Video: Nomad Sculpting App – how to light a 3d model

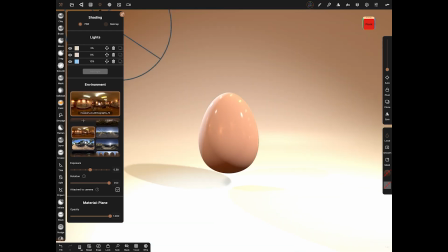742s
And then if you then bring the exposure back up,
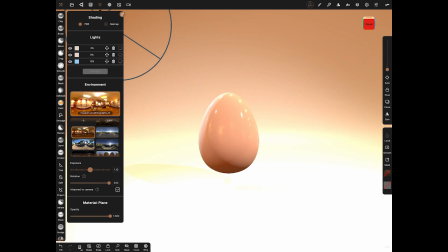745s
you can see it might blow out a bit down there at the bottom, but look at the reflections on the egg.
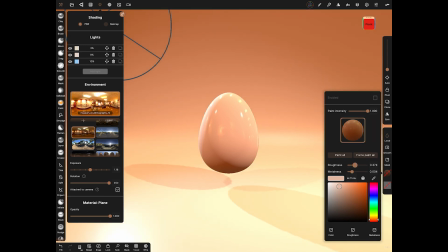752s
You can even knock out that reflection if you want. You can take the reflection down on the egg and then force paint that. Oops, that was the background on the egg. And then take it down like that.
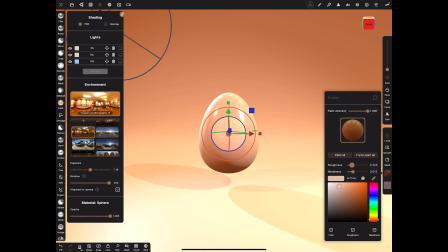765s
Reduce the metalness, because you obviously don't want an egg to be, or a face to be, any of the metalness up like that.
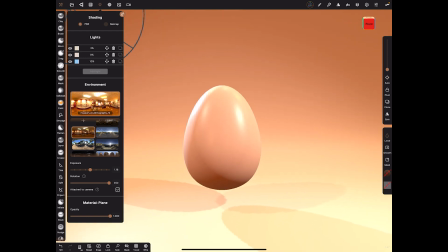773s
And as you can see there now, you've got a nice shadow on the bottom left.
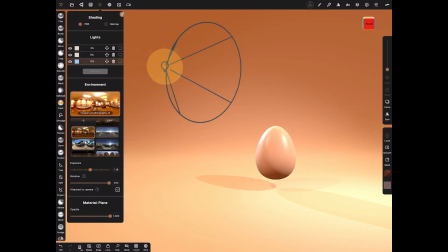778s
You've got a lovely rim light coming in from this light here at the back, and we can move that around a little bit if it is causing any problems.
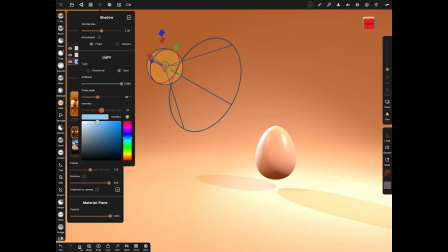787s
We can tweak this as much as we want now,
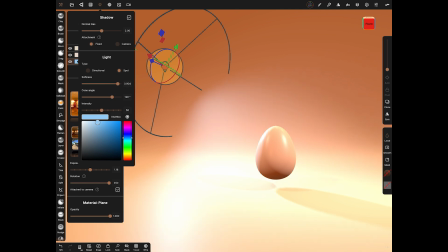791s
simply because we've got one of everything in, and half of the work is done now.
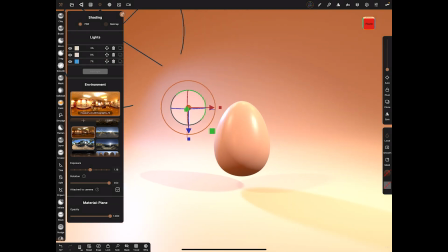797s
So everything from this point would be working out and messing around with the settings.
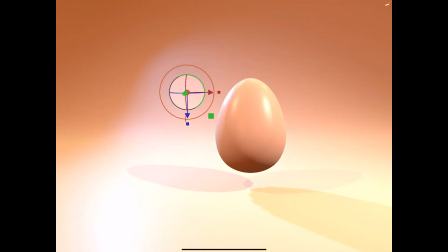804s
I'll just do a 4-finger tap, so you can see just the whole screen like this.
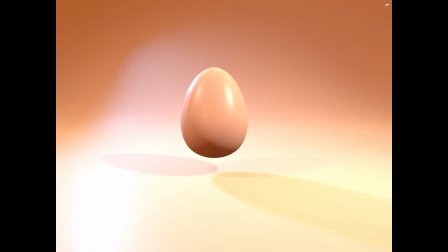808s
So there you go. That is pretty much how I would light most of my characters or creatures. So let's just have a look now at putting that in practice with an example in a scene.
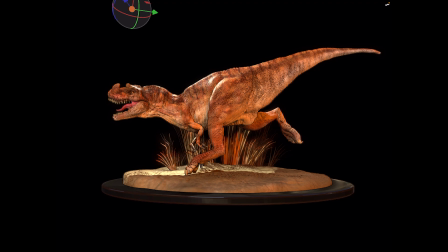826s
Okay, so here's one of the dinosaurs we've been doing from the T-Rex course.
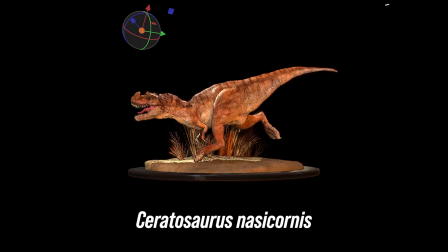831s
So this is a Ceratosaurus, and it's lit exactly the same way as the egg.
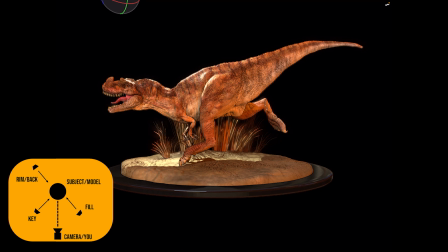836s
So we don't have a floor in the same way. We don't have a ramp or a background.
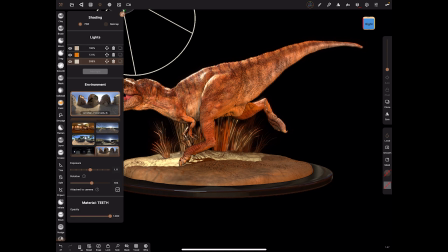842s
We do have a background, so 4-finger tap, and at the moment the background is just black.
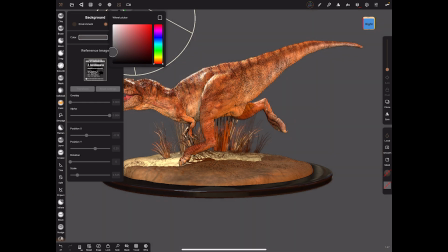847s
So if we bring that to grey, you can see that's just a colour in the background.
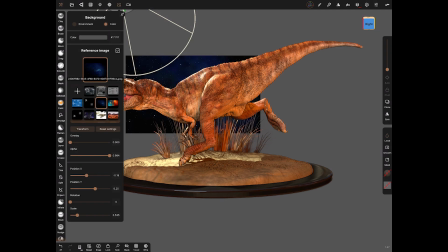852s
You could easily change that, and you could make that into a background of any other kind.
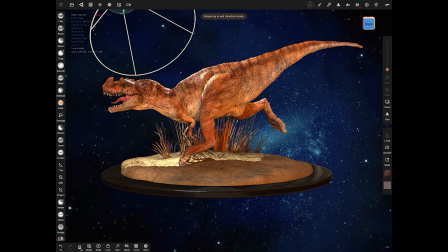858s
So we could do a starry sky. It doesn't really matter. Obviously we wouldn't in this scenario. But what you might want to do is set something like a ramp in the background,
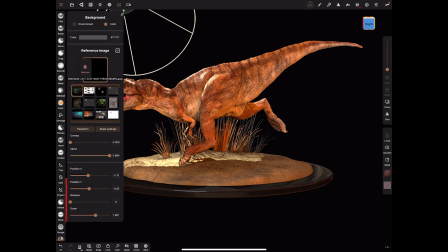869s
so that you might put a logo in the background, or whatever suits your need for the scene.
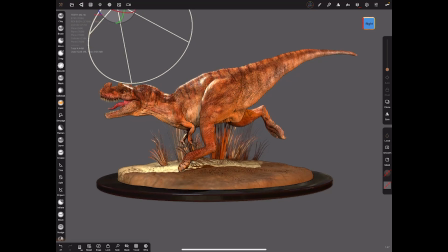876s
So for us, we're just lighting it, and it doesn't, we don't need that.
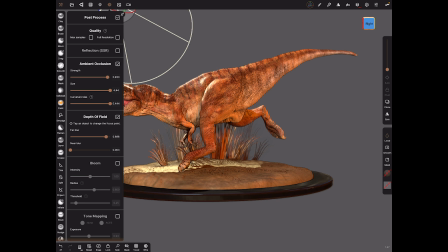881s
So I'm going to look at post-processing. I'm going to have depth of field on. I'm going to have ambient occlusion on. That gives us some of those nice dark shadows. And I'm also going to turn curvature off and vignette on, which gives us that nice
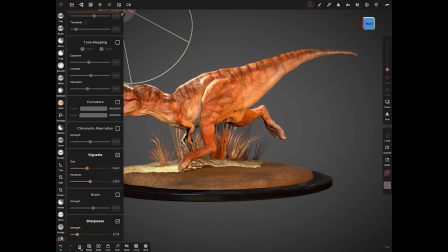897s
darker ridge around the edge of the model. And we'll also put, and sharpness is already on, so that's fine.
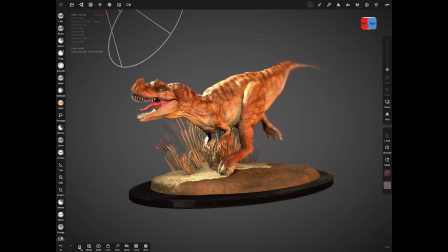904s
So with that on now, and let's look at the lighting. We'll tap at the front, and it'll give us that blur effect like that.
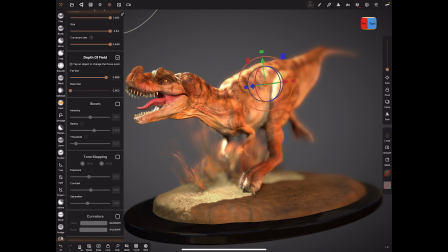910s
Maybe that's a bit too much actually. So let's knock down the depth of field a little bit, like so.
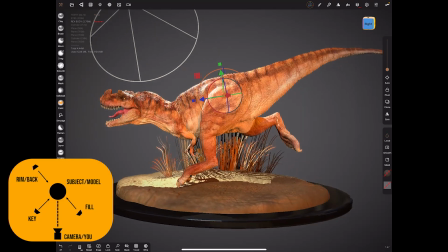916s
So with our camera being at the front, for example, this is how it's been set up.
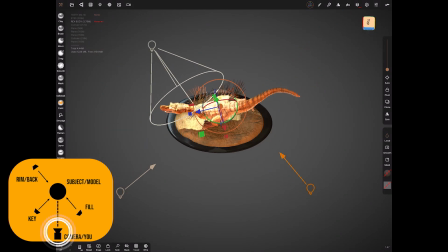921s
Let's now look at it from the top. So what have we got? So we've got a world light here, which is on this side. So this is our fill light, this is our key light, and this is our rim light or backlight, doing exactly the same as the egg.
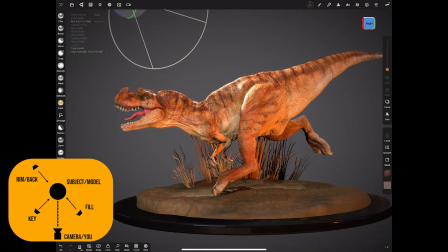938s
And the reason that this image pops is mainly because of this light, the backlight here.
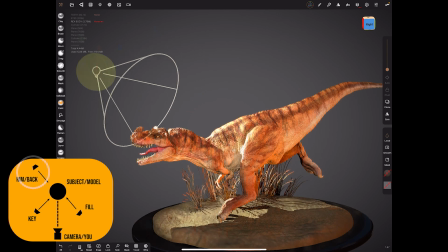945s
And it pops because whenever you put a backlight in, it almost lifts it off and frames it off the background. So that's why it's one of the most useful
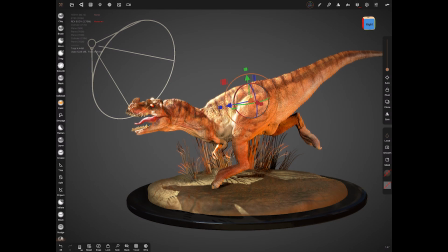956s
lights of the setup, because it's really giving you an indication of the outline or the framing of the subject.
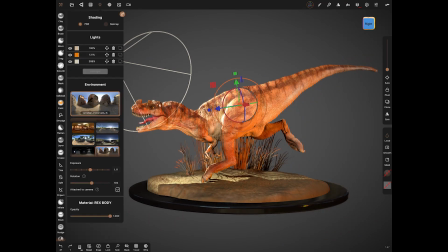965s
If you go back to your HDRI and knock your basically knock the exposure right down, again, it still hasn't really made much of a difference. You can bring it up or down, but the rim light is still the powerful one.
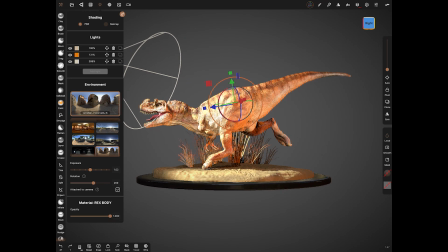981s
And one important thing to note now, if you do a 3-finger roll now, your entire lighting rig is going to roll around.
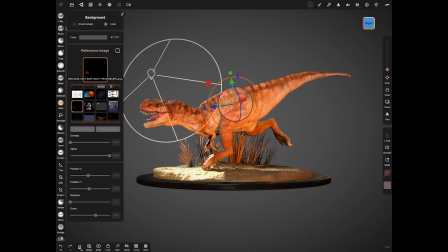990s
But not only that, if you set your background to the environment,
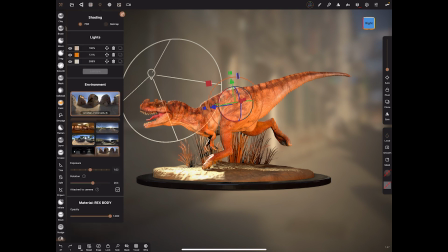996s
which is your HDRI, let's change it to another one so I can show you really clearly which one it is.
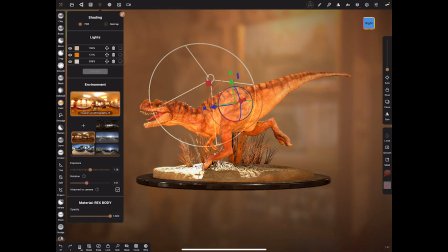1002s
This red one, watch. So a 3-finger roll now is your lighting rig and your HDRI.
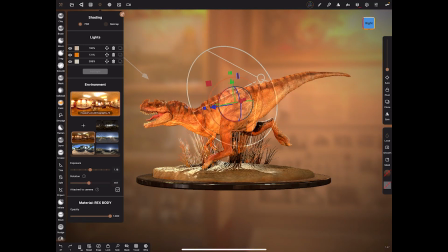1009s
So if you only want to rotate your HDRI, then you do that in here.
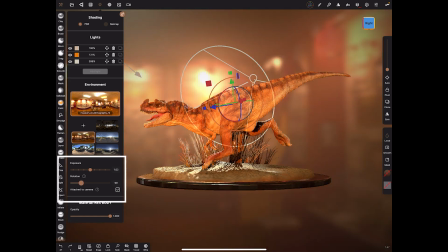1013s
And you'd use just the rotation in here and leave your lighting alone.
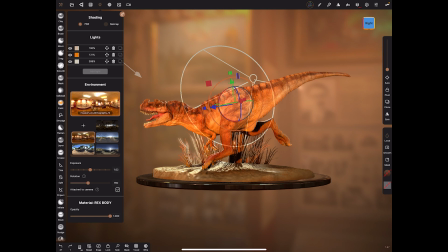1018s
And I'd suggest that's what you do most of the time. Because once you've got a camera angle and you've got your lights in the right position,
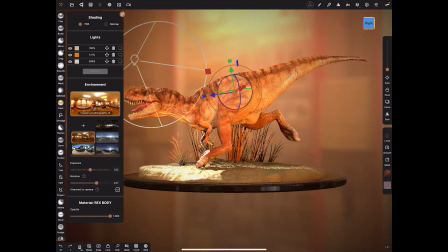1025s
if you start rotating it around a lot without knowing what you're doing, you're going to radically change your scene.
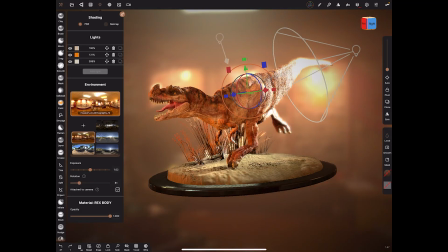1031s
Sometimes for the better, but more often it'll be for the worse because you've done a 3-point lighting system like this.
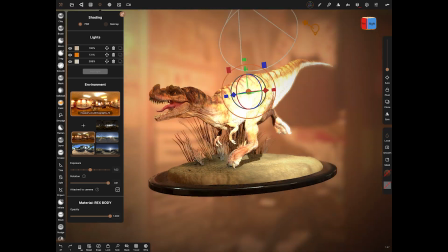1038s
So you could get really dramatic lighting like this, but you could also get something that would blow it out of the water like this, and it just wouldn't work from the angle that you want.
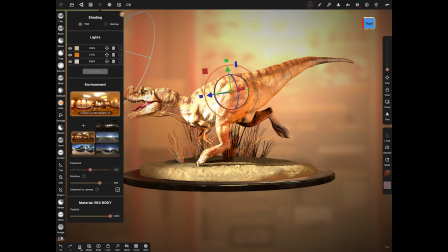1047s
So that's a good example of where it works and how to just be careful with it.
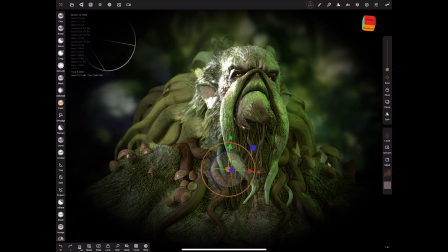1052s
Okay, so with the Swamp Thing one that I did recently, you've got exactly the same.
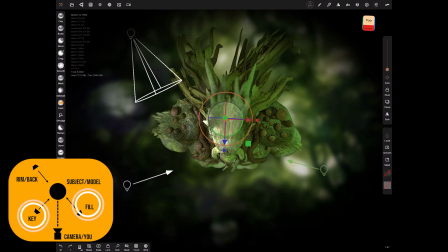1058s
So you've got a 3-point rig. You've got 2 worlds, which could easily be spots. It's totally up to you. This one here on this side,
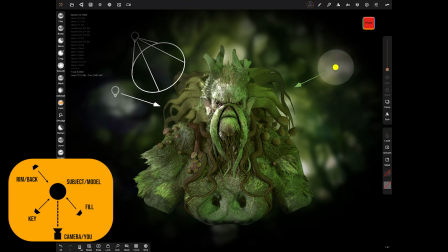1069s
because the environment in the background has got this really rich green, I chose to just tint this green.
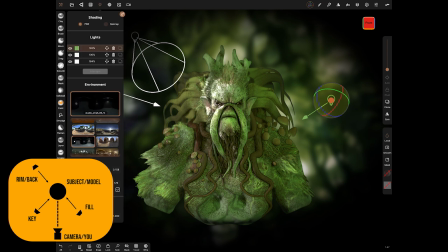1076s
So if you look in the lighting here, the top one has got a bit of green in it. And that might be a tad too much, because if you went to red, you'll see how powerful that would be.
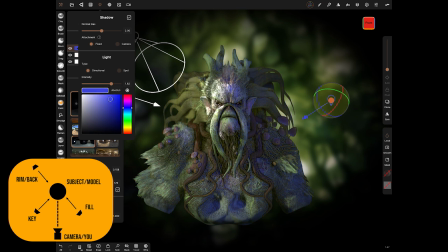1086s
And let's go to like a blue, and you can see it really affects it. So be careful if you're going to pick a colour. And I only did it because he is very green, and he is Swamp Thing's obviously got a reason to be that sort of green.
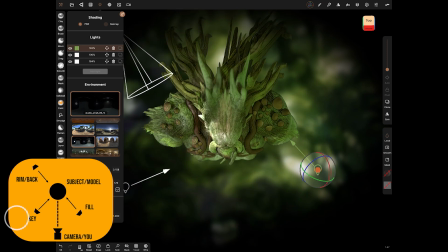1100s
The key light here is just a normal light.
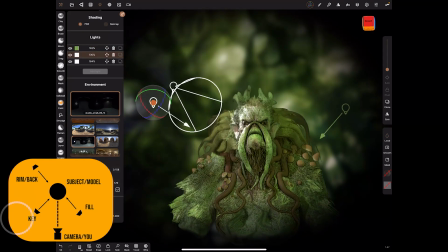1105s
It's a world light, so it's not. I'm not using a spotlight there, and that just gives us a nice bit of light from this side.
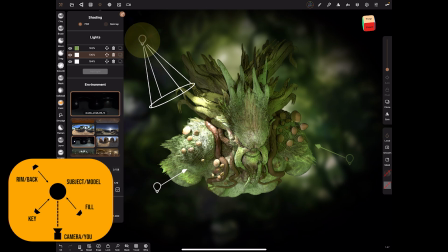1113s
And the one doing all the work, as always, for dramatic, really dramatic characters is this one at the side.
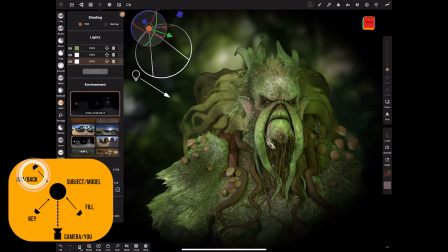1120s
So if you take that away, and straight away the power in the image is gone. So it doesn't matter how well you've modelled it, if you haven't got that dramatic kick from the side,
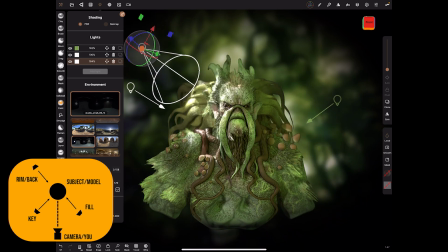1130s
then it doesn't really pop at all. Now, one thing that you might want to do, do you see the images in the background?
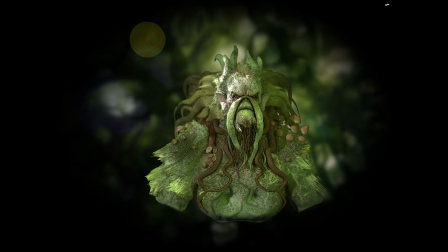1138s
If you've got a light coming in from here, you might want to have a fake light in the background. So see down here, this side where there's a bright light,
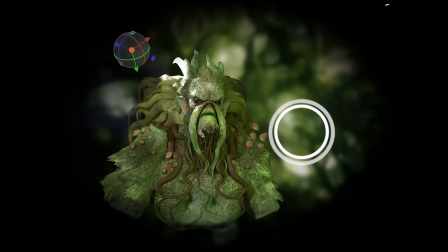1148s
or even more importantly, if we did it, it would be better to actually light it from this side, simply because there is a bright light on this side. So let's bring it round from here, and we're actually faking.
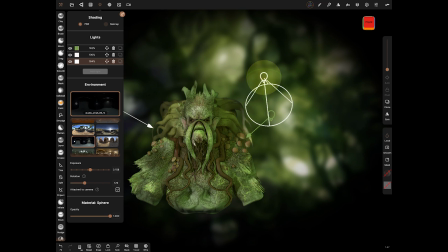1162s
Let's just get it where we need it. So if we bring him from this side,
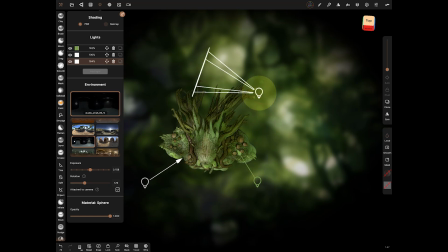1170s
make sure it's at the back and bring it forward and down again, like so.
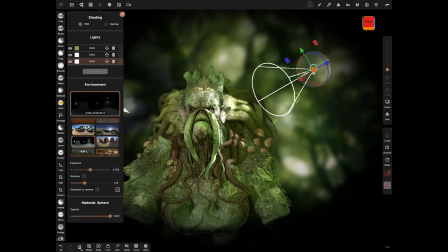1181s
So what your brain is seeing is that light in the background, the actual background image. Your brain is telling you that that light is coming from there.
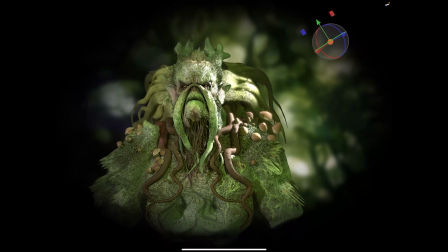1192s
So if I turn that off, and you can see now, your brain is thinking that that's coming from the image in the background and
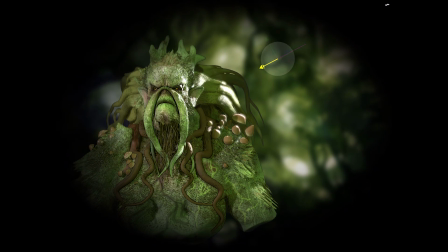1200s
hitting Swamp Thing on the side of his head there. So always be looking for opportunities where you can use your background image to do this kind of complementary work,
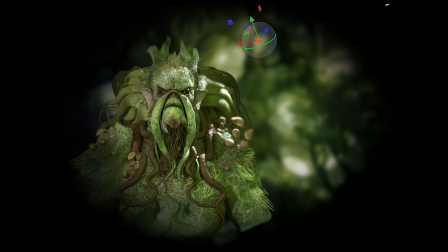1212s
and you'll find that a lot in videography and a lot of photography, where they will light it with a light like this,
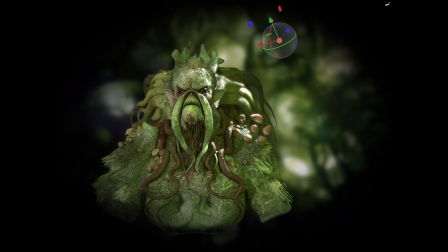1220s
and in the background you'll see a lamp on a desk or a newer light or something like that helps it there.
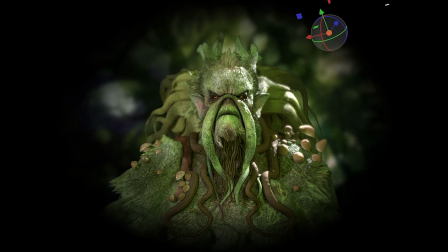1227s
So let's just give you one more example.